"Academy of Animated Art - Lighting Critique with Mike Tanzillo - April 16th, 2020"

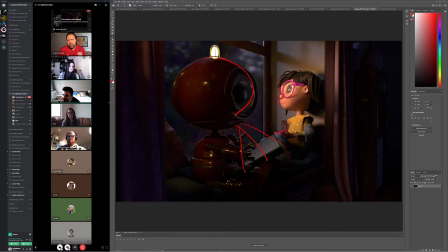1356s
do you think about that ruby yeah oh uh you're muted sorry okay um so yeah um
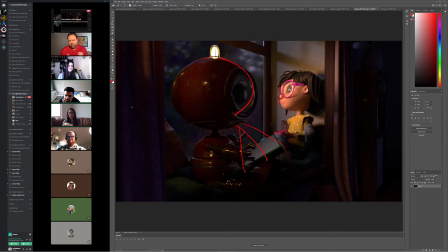1372s
i do have a light and the um pointing the the notebook right now um the i think in the first iteration that i had that's why I had the whole face kind of lit up because that
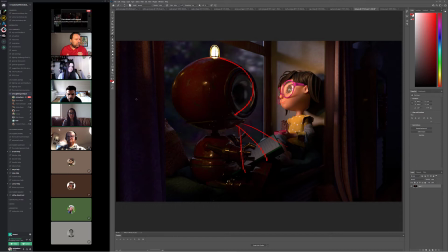1387s
was like my point of putting light on that book but yeah so from now on you want me to have it like under yeah so basically for the for the light on the book
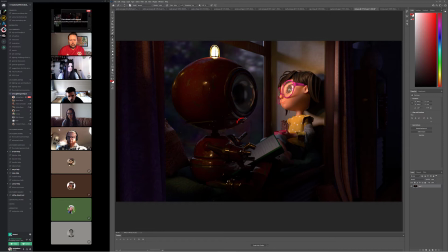1405s
because like if we if came out of his eyes it would shoot too high um there's a little thing right here and i can't remember i have to look at the design of the robot but basically i want to almost mimic like there's light coming out of the robot that's specifically shining to illuminate the book
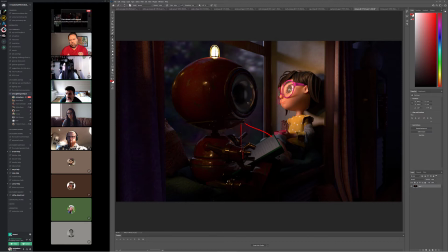1425s
um maybe try and because because some of the robots hidden from this angle so we can play up like he has like a nose light or something that's shining on there um or or it could come out of does he have he has a thing on his chest does he have like an
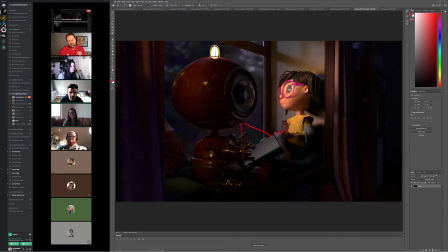1440s
iron man thing on his chest i can't remember i have to look at the design again maybe not but uh but you could even make it like a light coming out of his chest but something just to kind of because i think i think so this is what i'm thinking if we put light that shines from the robot down here that would actually bounce some light up from the
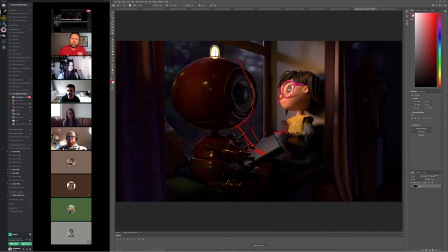1459s
book that would justify more of the rim on that side too okay so yeah of course okay I don't know how difficult it would be but I feel like have tilting the robots head down so he's
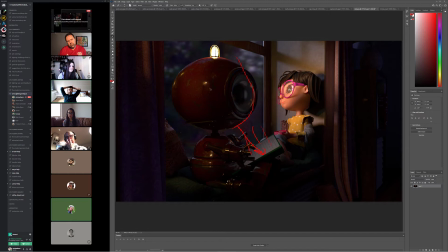1477s
actually looking at the book will be could make a really nice composition of like her head in the clouds and the robot down and they would motivate turning the eyes on and i love the lighting um and i feel like the the dome light should go like the actual image should be darker
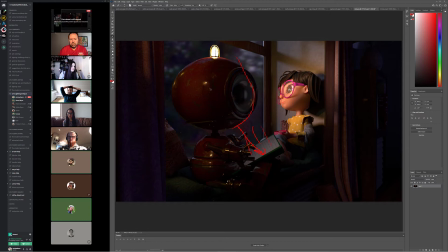1495s
to like to make the the fact that the blue isn't like motivating um like lighting on them a bit more obvious i love the note about about tilting the head down i think that'll really work when you're talking about darkening the blues you're talking about like darkening the fill values or darkening the
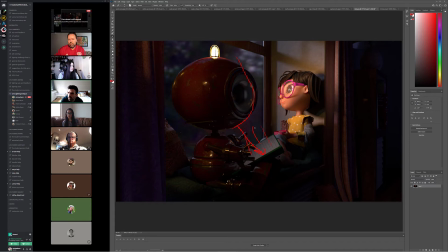1514s
actual hdri oh i see outside the window so darkens out a little bit yeah yeah i would say yeah that can come down a little bit out there um you could also and this really goes for like anybody out there i know there was another shot the other day where you said it
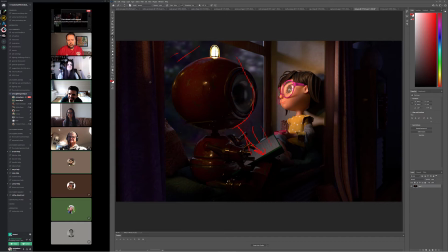1531s
was like if it was in your room you would be like scared of it i haven't seen the progress on that one but like i googled um i googled netflix lost in space robot and they do a really cool thing with that character because he is terrifying looking um they do the traditional